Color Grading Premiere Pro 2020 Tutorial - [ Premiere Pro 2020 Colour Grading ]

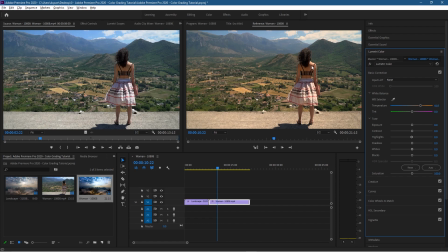[4:14]
The exposure is pretty good, you know, the lightness and the scene and the shadows or the highlights on this lady, they look pretty good to me, so I don't think we need to do much with that. But we can increase the contrast a bit here between our lights and darks, and the highlights, we can increase those a little bit as well.
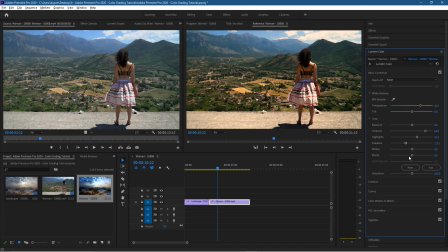[4:30]
The shadows I want to bring down slightly, and then the whiteness I think is pretty good. We can increase that slightly, and the blackness or the black levels will bring that down, so these shadows look a bit better here. You can see the difference between the shadows now, they're quite dark down here. So that's just a basic sort of color change here.
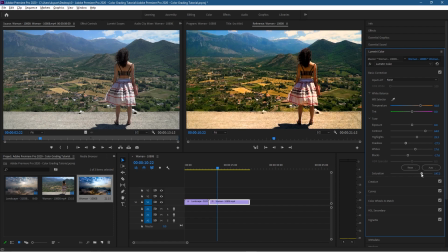[4:48]
We can increase the saturation to give more vibrancy to the hills and the green and the pasture in this scene. So if we increase this saturation, I don't want to go too far, roughly around here, we can see the difference between the green grass and now the mountains, and everything's popping a little bit more.
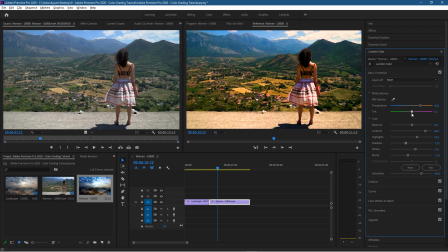[5:04]
And you can adjust the tint as well. You can give it a little bit of a tint. I would say probably we won't you know, this is more towards the greens, this is more towards the pinky sort of colors over here. But I think it's a pretty good setup here. So we leave this at zero.
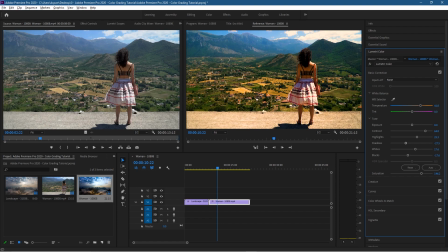[5:21]
You can just click in here on the number and just type in the letter zero, the number zero, just to reset it. And then it's really down to the temperature. So we've got more of a blue shade here, we've got more of a warmer shade here.
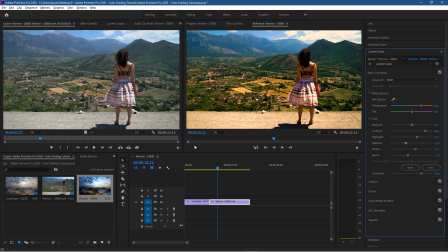[5:33]
So I think we'll have it more warm. It looks like it's a hot day here, and this is the scene. So let's go back to the first frame on this clip, roughly the first frame. Let's go back here on the first frame as well. And you can see the difference between the dress, like the red colors on the dress here, they look quite washed out, and this one's got a bit more vibrancy to it.
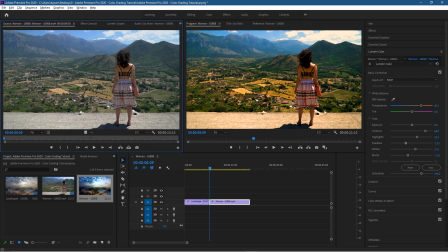[5:51]
And again, you can adjust this. There's no sort of you know, first time pass when you go over it and you say it's perfect. You always sit down and adjust it slightly to see what you think is good. If we click the play button here, we can see this particular clip, and we'll pause it after around 7 seconds.
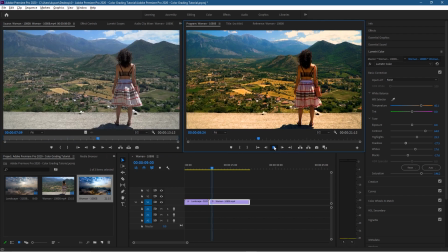[6:11]
We can click the play button on this side. Let's just go back here and click play, and we can see the difference between those two clips. And you know, it's down to your own preference at the end of the day, what you want that particular color scene to look like.
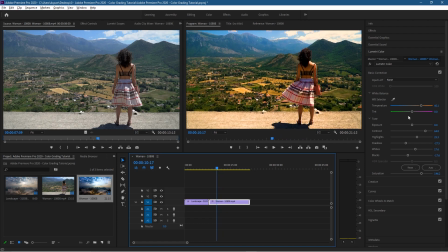[6:28]
This is your video clip, so if you decide to make it blue, like a blue shade, then that's your choice. You can have it on a blue, you can have it more on a sort of shade here. I wouldn't go to the extremes on these temperatures because then it looks a bit strange, but a nice cool sort of blue color works well as well.
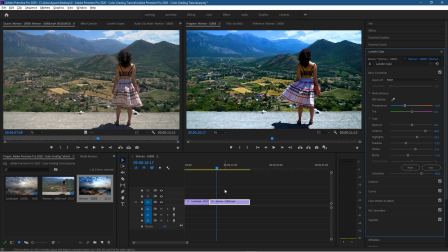[6:46]
I think actually that looks slightly better. So it's for you to go and experiment with. There are other options in here, some more detailed options and breakdowns. We'll look at these probably in a separate tutorial.
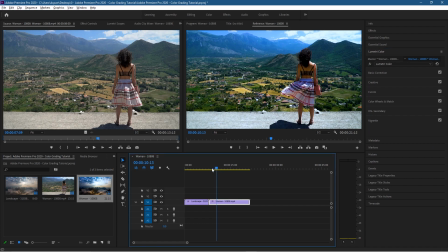[6:59]
I just wanted to do a basic sort of color grading. I definitely think there's a good improvement on this first clip between the two.
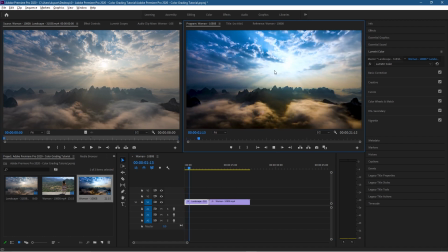[7:06]
This definitely looks like it's got a lot more vibrancy and a lot more color to it. It's down for you to now go and experiment with those settings in the basic correction, and we'll look at some of these more advanced ones in a future tutorial.
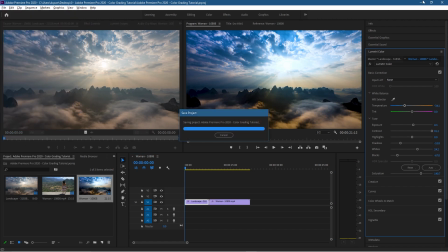[7:18]
Let's go ahead and save this work. Let's minimize this. Let's close this window.
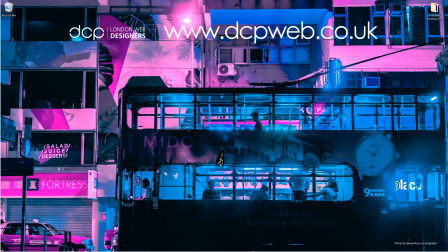[7:22]
That's the end of this tutorial. I hope you find it useful. I look forward to seeing you on the next DCP Word tutorial.